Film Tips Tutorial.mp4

Hi, I'm Molly Casti. Welcome to the Spartan Edge tutorial on how to get started with film.
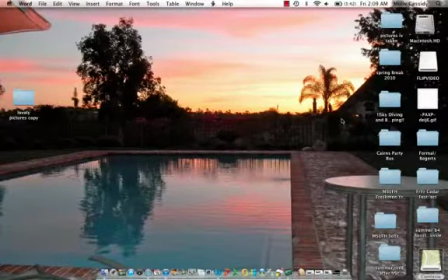(0:08)
Here we'll look at some clips and go over what not to do and what looks good. To start, I want to touch on the rule of thirds and objects in the background when interviewing. Let's take a look at our first video.
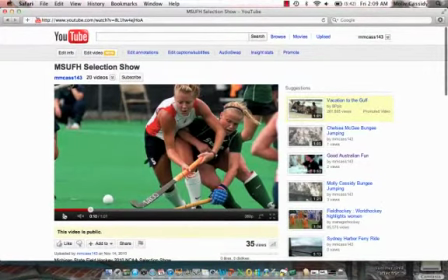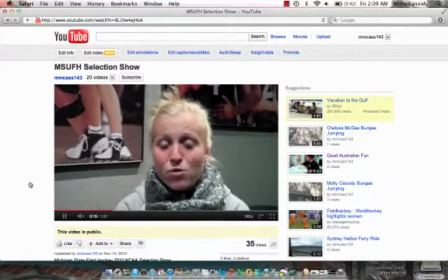(0:25)
In this shot, we can see that the person being interviewed is being shot straight on when we rather her be to a side. Also, if we rewind, we can see that the super, which has her name,
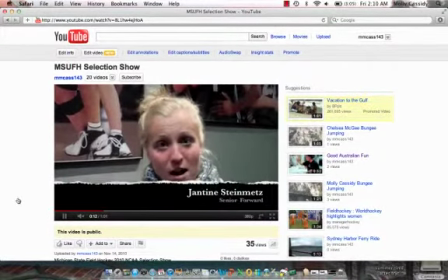(0:39)
is also taking up part of her face, which we rather not have happen either.
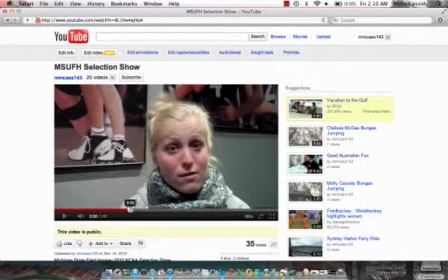(0:47)
Looking at our next clip, we're going to look at objects in the background.
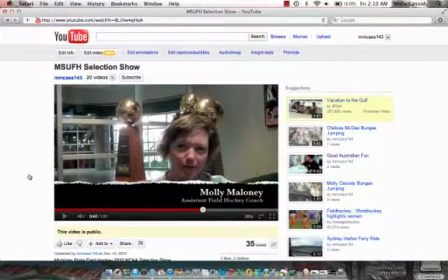(0:53)
In this clip, we can already see that the super is also a little big and maybe our subject needs to be more to a side.
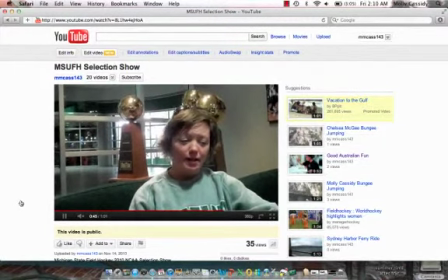(1:02)
But when we play it, we can also look in the background and see that the trophies behind the subject's head are popping up in the background, which we rather not have. It's almost as if basketballs were popping out of her head.
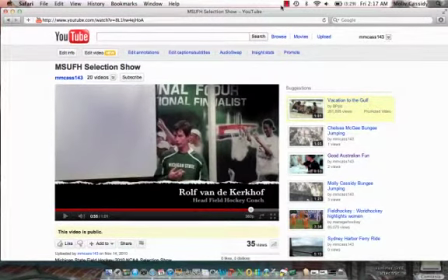(1:15)
In this final clip of this video, we want to look at the sound bite, or actually more here.
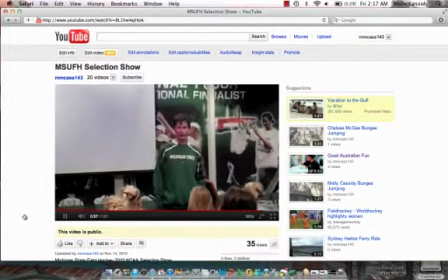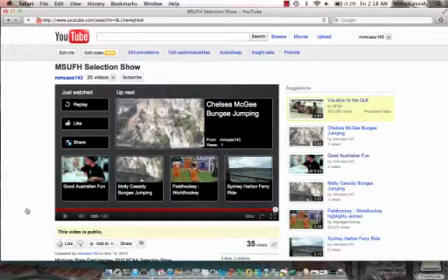(1:28)
It's important that if you're going to do a sound bite, you can really hear the person talking, or whatever noise you're trying to pick up.
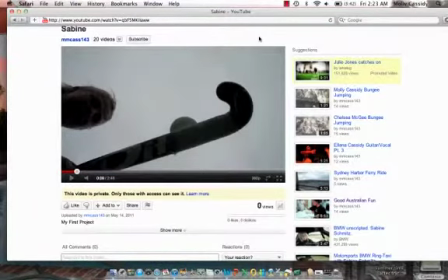(1:37)
Next, if there's anything you learned from this tutorial, let it be this: think creatively. Let's check out this next video and look at these camera angles.
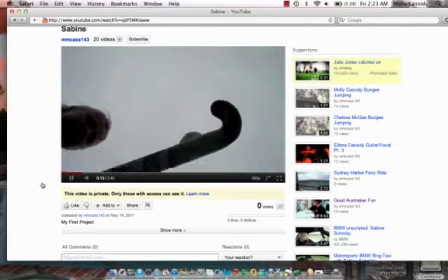(1:49)
In this first clip, it's a little bit risky and you could get hurt, but it might be worth trying.
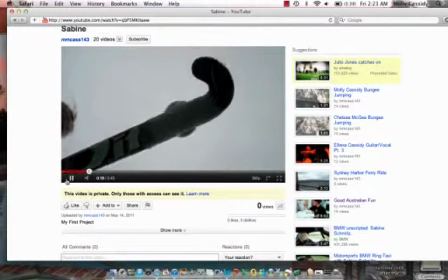(1:55)
It's definitely different from a typical angle of on the ground.
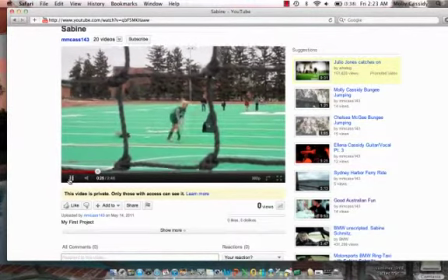(2:01)
In this next clip, we can see that the camera person is standing behind the cage.
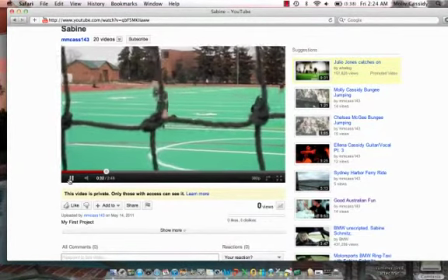(2:07)
With this, you not only see the person shooting the ball in that motion, but you also see the net that's being hit by the ball.
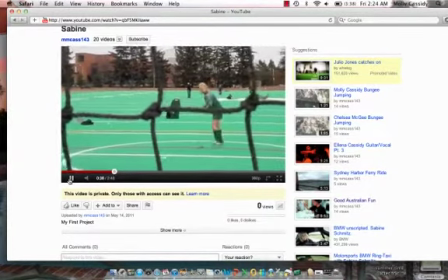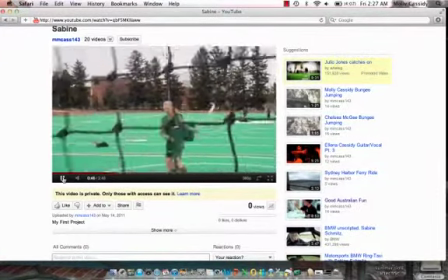(2:19)
Again, in this clip, we can look at the movement of the net when the person is striking the ball.
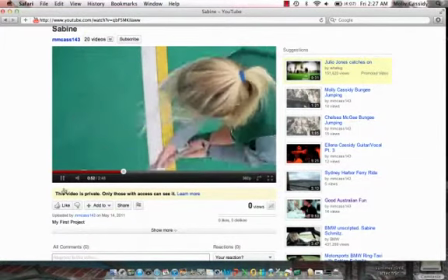(2:24)
That's also very good to take into consideration. On this clip, we can see that this is another different camera angle that is worth trying.
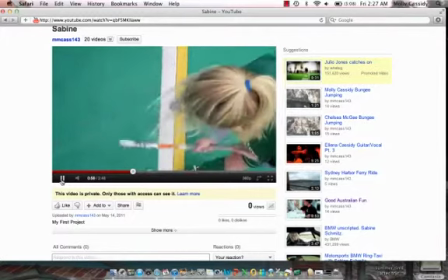(2:32)
In this clip, the camera person brought a stool to step onto and get an overhead shot.
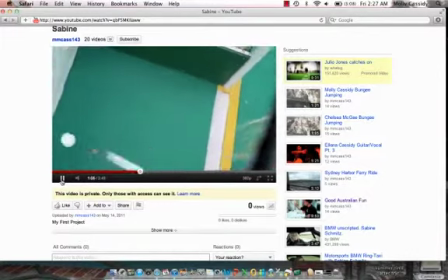(2:37)
They also then went on top of the cage to get a little bit of the net in the background as well.
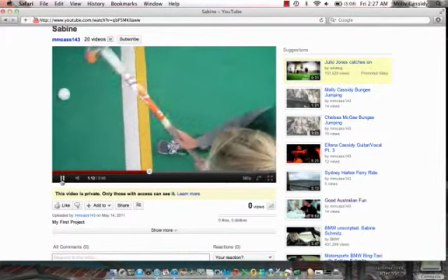(2:45)
Again, this is risky, and make sure safety always comes first, or else you won't get a shot at all.
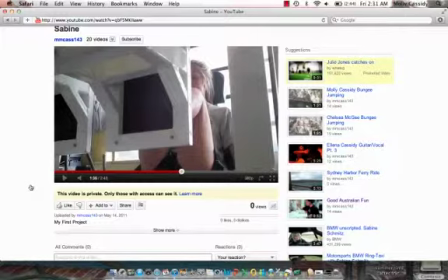(2:52)
In the final clip of this video, we want to look at the camera angle taken on this exercise.
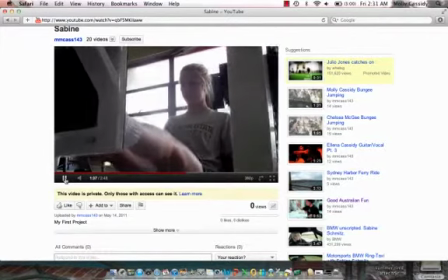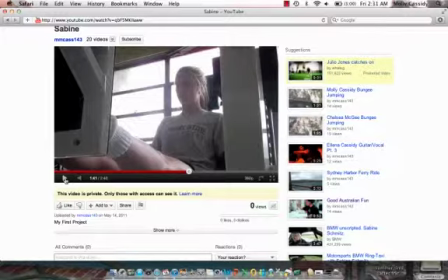(3:05)
What's important to take note on this camera angle is the fact that not only do we get the expression of the person in the shot, we also get the exercise being done by her legs pushing out the machine, and if you look to the right, we also get a little bit of a view of the amount of weight she is pushing, which everyone all wants to know.
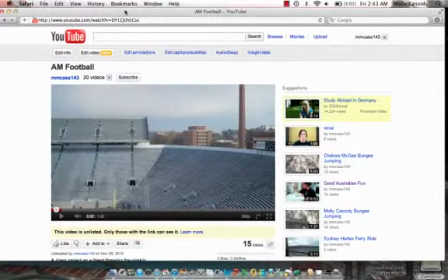(3:29)
In our final video to look at for today, we're going to look in this clip at a pan. A pan is what you use when you're trying to take in a bunch of area in one shot. What's important to remember about pans, though, is that you don't want to pan too fast or too slow or too often in one video.
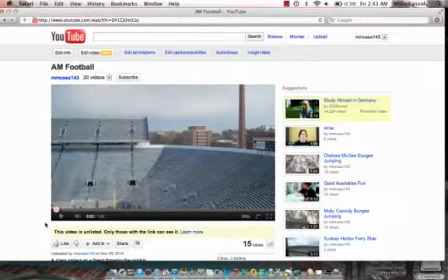(3:48)
Here's one pan.
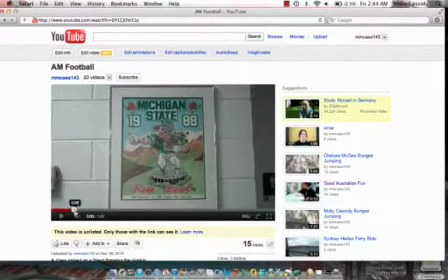(3:53)
As you can see in that clip, it was a little shaky because it is ideal to have a tripod.
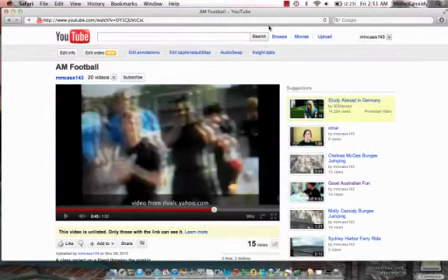(3:59)
In this final clip, we want to make sure that we go over just how important it is to attribute.